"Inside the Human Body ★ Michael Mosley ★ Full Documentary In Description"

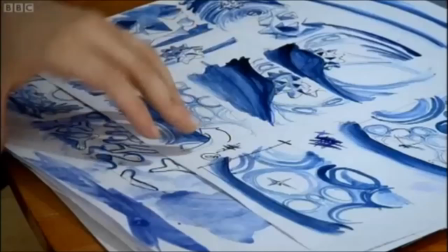769s
now these 3d characters could be storyboarded the
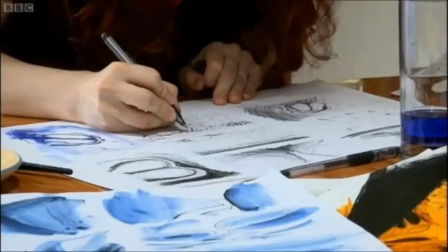775s
biggest challenge is keeping the scale in mind keeping track of the different sizes of the different viruses and spores and keeping the feel of the entire
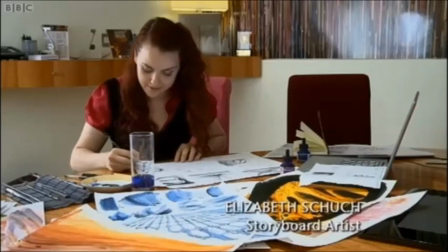783s
thing really organic and fluid has been really important to me so that we can kind of show the animators
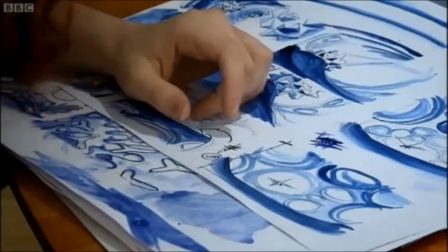790s
what textures to put on things you don't want them to be hard-edged and really solid and mathematical.
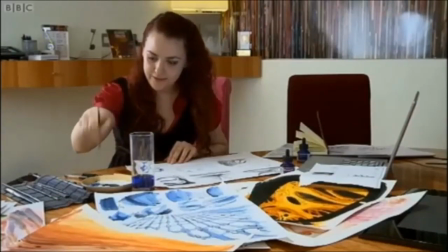796s
They're all kind of loose, flowy things.
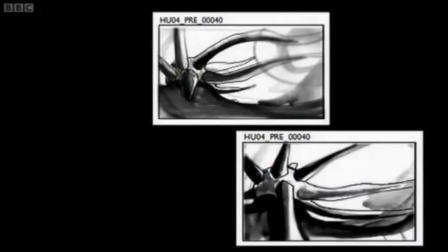802s
Once the team had created their hero cells, they could place them on the battleground and set them loose to fight the invading viruses.
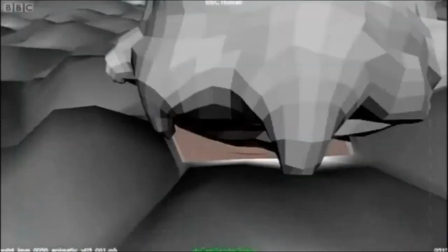815s
That's a really amazing kind of battle sequence that really shows how complicated and amazing your body is at fighting infections and viruses that stray into you.
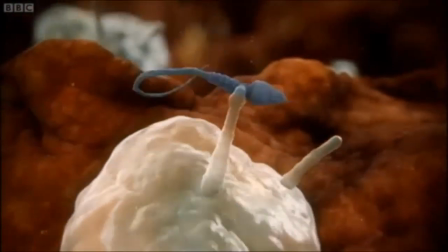827s
Finally, it was the specially composed music which gave the phagocytes a recognizably ominous presence throughout the series.
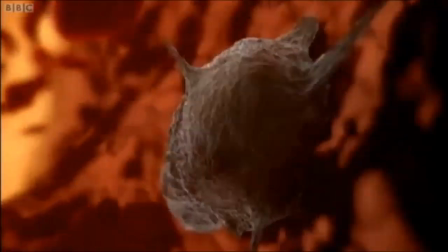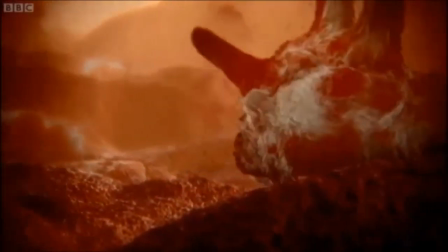841s
Luckily, we had these amazing visuals to work to and they were very inspiring. You know, the music I've used there is big and brassy and brash.
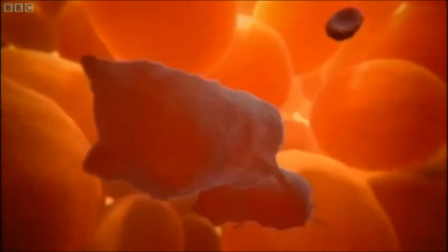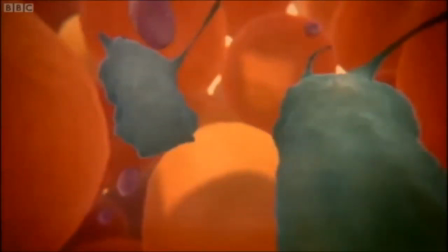857s
You really have to ramp up the excitement there and you forget all about the fact that it is happening on a microscopic level.
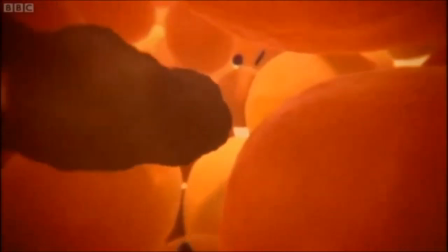864s
It's actually happening at an epic level inside your body. The music really helps the viewer to connect emotionally with what's going on.
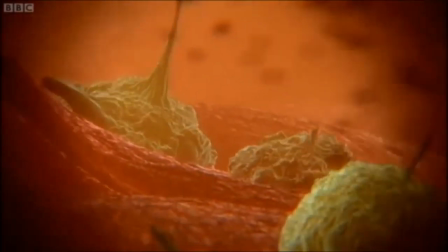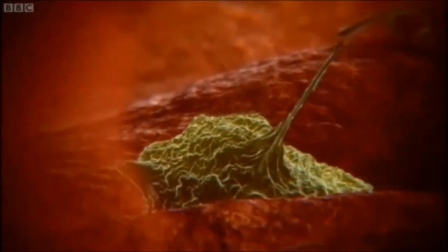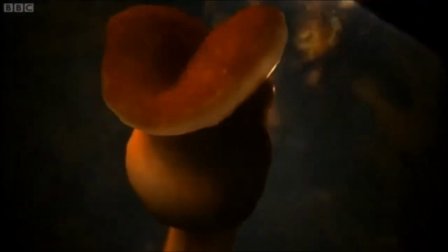888s
This series has used science and computers to voyage to worlds that a camera could never reach.
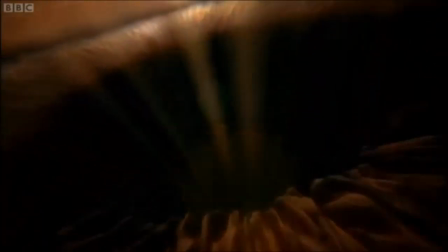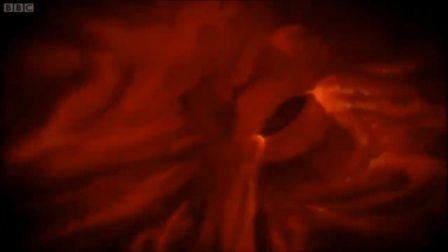902s
it's a long journey but at the end of it it's really satisfying to work with such amazing creative people and to come up with brand new versions of graphics that have never been done before